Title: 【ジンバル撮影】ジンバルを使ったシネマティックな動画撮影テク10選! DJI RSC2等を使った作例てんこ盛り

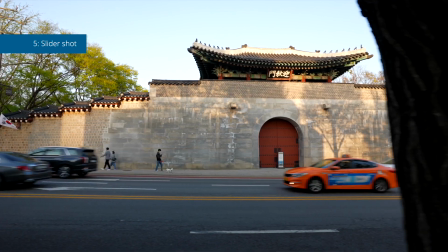または建物とか建築物でもいいんですけどもそれに対して横からついてあげるようなイメージですねスライダーショットは時間の経過を表せるのでAという地点からBの地点に移りたいみたいな時だったらこのスライダーショットを入れてあげるっていうのは結構いいと思いますこのショットはロックモードで撮るのをお勧めします6点目がフォローショットになりますこれはモデルさんに対して後ろから同じようなスピードでついていったりあとはモデルさんの前に回り込んでこういう状態で自分は後ろ向きに歩きながらこうついていきます
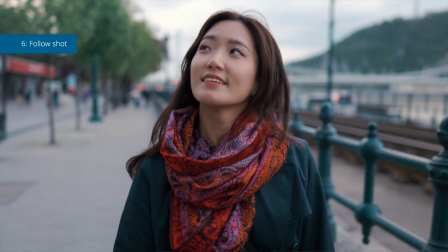特にモデルさんの顔を映して自分が後ろに進むっていうショットっていうのは結構シネマティックに見えるのでぜひぜひこのショットをトライしてみてください慣れてない方ってどうしても後ろからのフォローショットが多くなるんでできれば後ろからのショットより前のショットを増やすのがいいかなと思いますただ一点気をつけなきゃいけないのがこの後ろからやると結構危ないですねこんな感じで僕も何度も転んだりしているのでぜひぜひこれを使うときには安全第一で後ろに気をつけながら撮影してください自分が後ろ向きで歩いていくというのもありますけどあとは例えば自分の肩に向けてで自分は前向きながらカメラだけ後ろを向けた状態で歩いていくというのもできますねバリアングルとかついていれば自分は前を向きながらバリアングルだけちょっと横に向けてあげてこういう状態で確認ができますね後ろ向きで歩いていくのが一番危険度が上がるので前を向いてそのまま歩いていくというのは安全性を考えるとお勧めしますフレーミングはちょっと難しくなりますけどね7つ目がエレベーターショットですねこれは他のスライダーショットとかフォローショットと組み合わせて使うんですけども例えば前からモデルさんを追い取りしていて
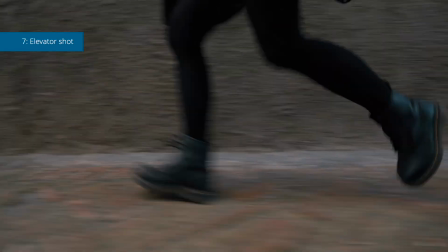足元から体の上の方にカメラを動かしてあげるまた反対に体の上の方から足元にカメラを下げて映してあげる
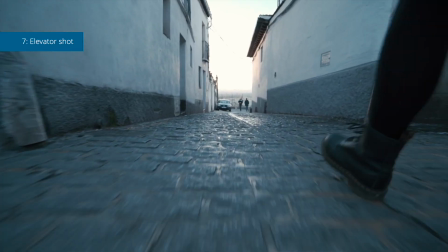僕はよく使うんですけどもモデルさんの後ろからついていくときに足元から入ってだんだんカメラを上げていく
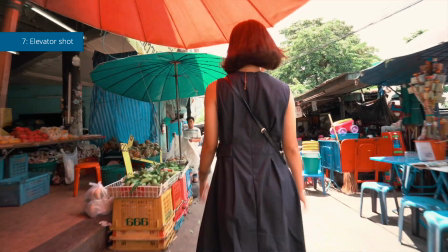リビールショットと合わせて使うような感じですかねそうすると新しい情報がどんどん出てくるので視聴者さんがワクワクする仕掛けを作れるショットなのでおすすめですね
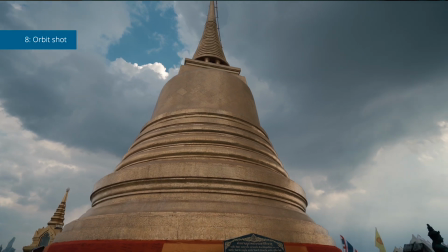8番目がオービットショットですオービットショットというのは何か被写体一点に対してこれがモデルさんとか建物とかでもいいんですけども一点に対してぐるぐるぐるぐるカメラが
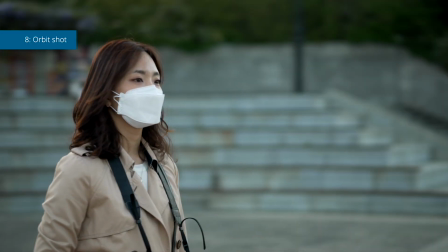180度でも360度でも回るようなショットですねぐるーっと
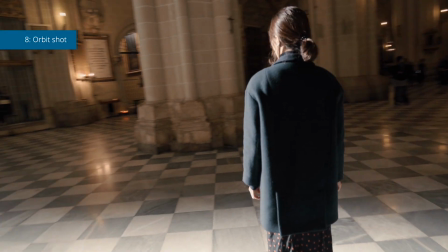これをやるときにはパンモードを使用しますなるべくショット自体が真ん中に被写体を捉え続けるのは結構難しいショットなので慣れないうちはできるだけ広角のレンズを使っていただければと思います9番目がフェイクドローンショットですね
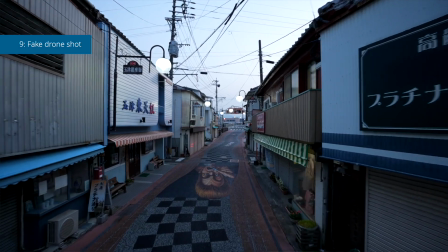これジンバルを高い位置に持ち上げてこういう感じで
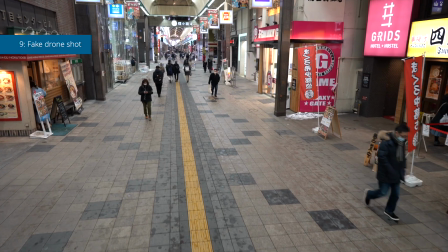その高い位置のまま歩き続けますこのままの状態でジンバルを持ち上げてもいいんですけどももし可能であれば例えば一脚をジンバルにつけてこれでプラス1.5mぐらい伸びるのでこの1.5mの先にジンバルをつけてこれで歩きますただこれを街中でやると若干人々の目が痛い感じがありますけども
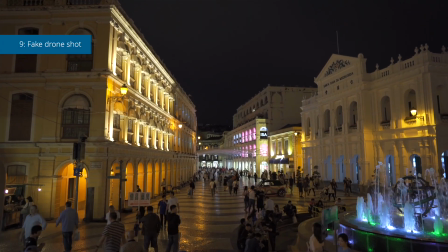でも結構ハッとするような面白いショットが撮れるのでもしジンバル本気でやりたい方はこの一脚を購入されるのもお勧めしますねまた一脚を使ったテクニックも他の動画で1本出しているのでぜひ参考にしてくださいこのショットをやるときはモードはロックモードをお勧めします
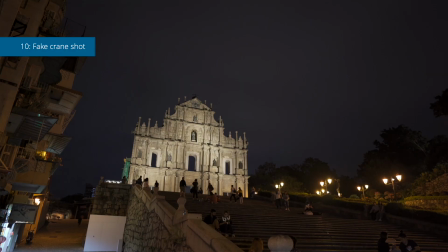10番目がクレーンショットと呼ばれるショットですそのクレーンショットは何かというとさっきのドローンショットみたいな感じで結構高い位置から徐々に徐々に徐々に